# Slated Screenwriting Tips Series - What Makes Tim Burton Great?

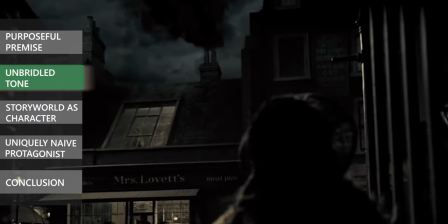[3:59]
If another writer and director were to come along and try to make something more subtle and maybe even thematically moving off the dark source material of either Sweeney Todd or Sleepy Hollow,
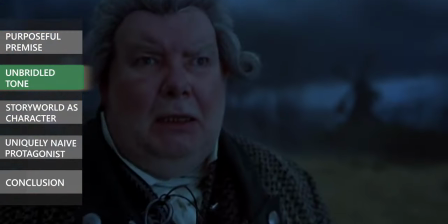[4:08]
I feel the pitch itself might be too difficult for viewers to stomach,
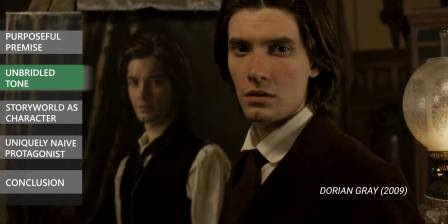[4:11]
which is why some iterations of films like The Phantom of Opera and Dorian Gray also left many viewers disappointed. In some of Burton's recent big budget projects, you might notice that the tone feels a little less effective.
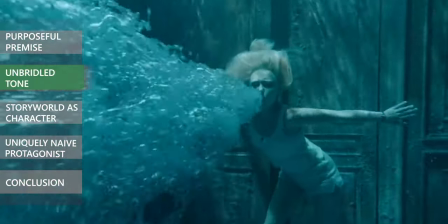[4:24]
It almost seems like the kiss of death for Tim Burton films is when the film has a huge budget and is also rated PG or PG-13.
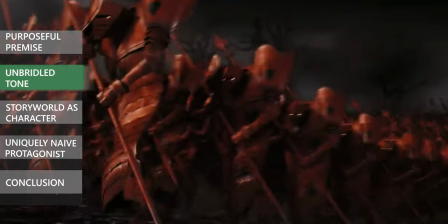[4:32]
When that happens, studios seem to expect the film to appeal more to families in order to get a return on that huge financial investment.
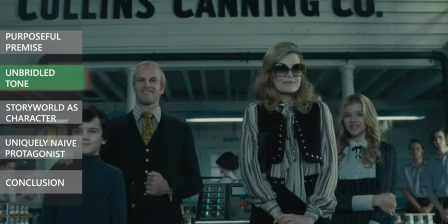[4:38]
As a result, the writers and filmmakers' hands are kind of forced not to go too outlandish the comedy to the point where it feels too niche,
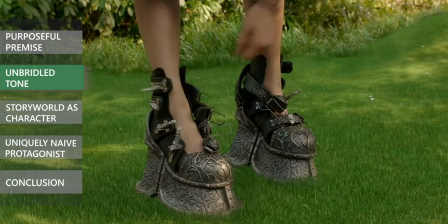[4:45]
nor too dark to the point of the film earning an R rating.
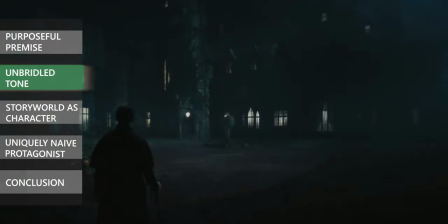[4:48]
And what you end up with is a lot of story beats and internal conflicts and jokes that feel force-fed so that younger audience can still appreciate the film.
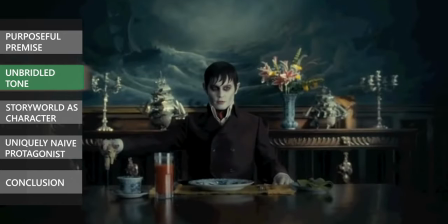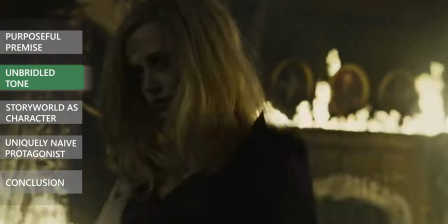[5:05]
Again this isn't a critique on the creatives involved as there's not much you could do when the studio forces your hand,
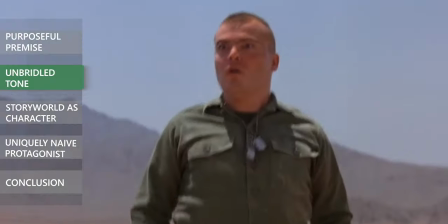[5:11]
but it's clear how effective an unrestricted tonal approach could be to the story if it derives from the passion of the filmmaker.
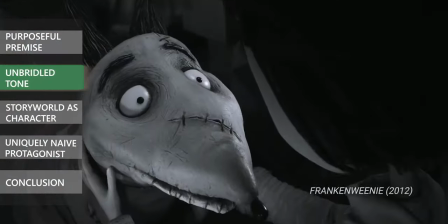[5:18]
For instance, when Burton remade Frank and Weenie in 2012,
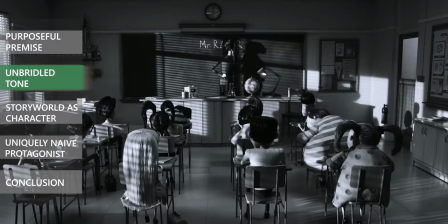[5:22]
the low budget gave him the freedom to pursue more tonally and stylistically niche choices including stop motion, an entirely black and white story world,
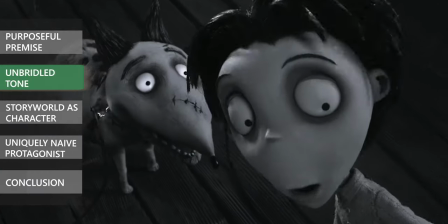[5:30]
and a not-so-child friendly pitch involving a story driven by the death of a dog. Did it make as much as Dumbo?
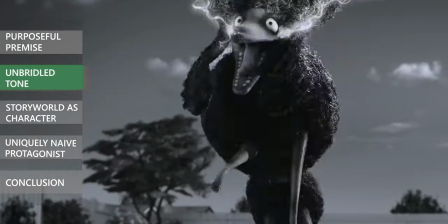[5:36]
Not even close. But from a story perspective, it seems it was far more critically acclaimed, viewers had a better time, which is the whole point of this, and it even pulled out an Oscar nomination.
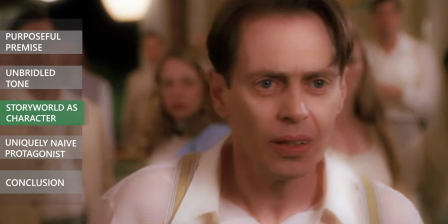[5:46] This town is more than any man could ask for, but the truth is, I'm just not ready to end up anywhere.
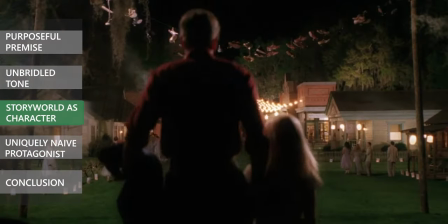[5:53] But no one's ever left!
One of the defining characteristics of a successful Tim Burton film is the either wildly
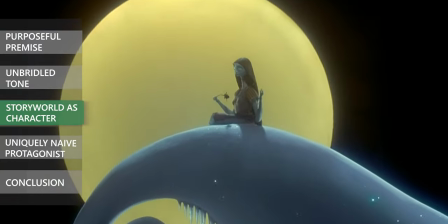[5:59]
colorful or purposefully desaturated but still intensely creative story world. And whereas some people might dismiss the story world as something visual and object-based, the Burton films that truly shine tend to treat the story world as its own character.
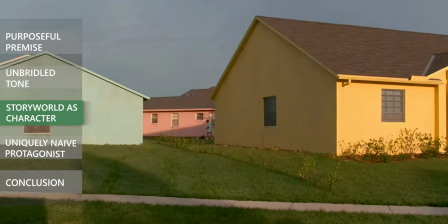[6:13]
As mentioned, the vibrant cookie-cutter town in Edward Scissorhands was so defined and had a distinct shared culture that it in itself felt like a character.
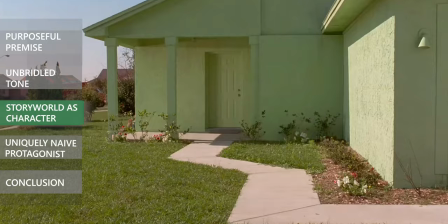[6:22]
Its colors, pristine fakeness, and sense of absolute order and security contrasted perfectly with the dark yet authentic character of Edward Scissorhands.
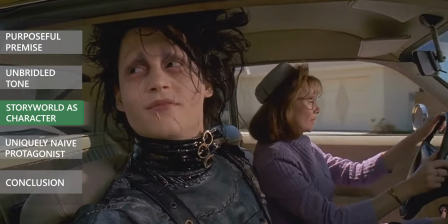[6:31]
And as such,
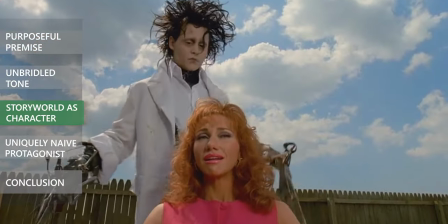[6:32]
the story world and the neighbors populating it traveled through as much of an arc as any other major character in the film when introduced to Edward's unique behaviors and perspective.
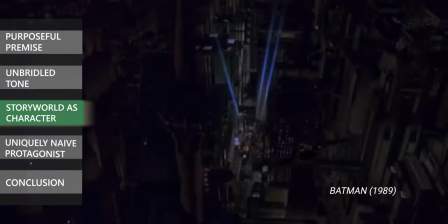[6:41]
Also Burton's Batman and Batman Returns are often hailed for being some of the first Batman films to seemingly make the city of Gotham into its own character,
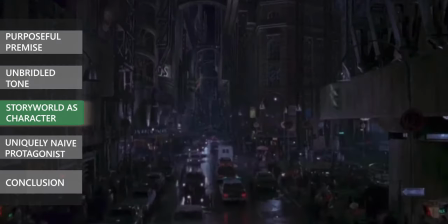[6:49]
giving it its own unique identity and culture and paving the way for the franchise moving forward. These story worlds were explored as deeply and internally as a character, revealing the same level of conflict and potential arts within a community as one would expect from the lead character.
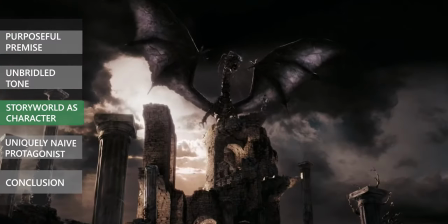[7:04]
When you look at some of Burton's later work, the story worlds are visually vibrant, but they don't seem to represent or convey anything that's specifically internal or thematic. This brings us to our final point. Not only do a lot of Tim Burton's beloved films have an intensely defined and absurd story world, but they also follow a naive, innocent, and abnormal protagonist introduced into that story world. Most scripts I read that have a sense of absurdity or fantasy within the story world fall into one of two categories. They follow a normal protagonist within an abnormal story world, or an abnormal protagonist within a realistic or normal story world. This could definitely work in horror or comedy or fantasy because it gives viewers a sense of perspective.
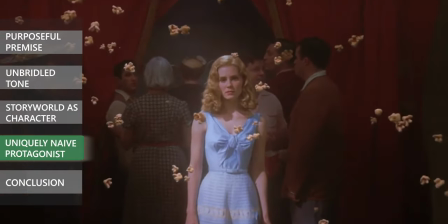[7:44]
However, Burton films tend to increase their sense of whimsy and originality by having both
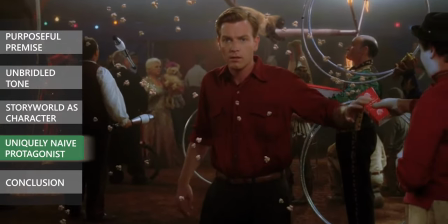[7:48]
the story world and the protagonist be abnormal when compared to our modern reality,
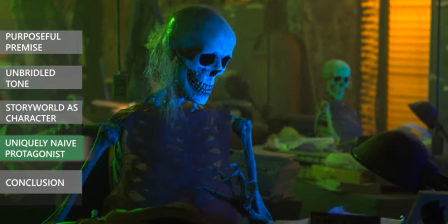[7:53]
and yet still provide intriguing contrast between the story world and the characters.
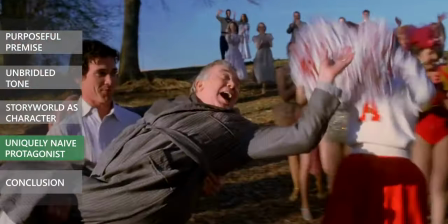[7:57]
This combo makes the story extra interesting, because viewers get the benefit of a fish-out-of-water story while still having a character who is incredibly unique, flawed, and memorable.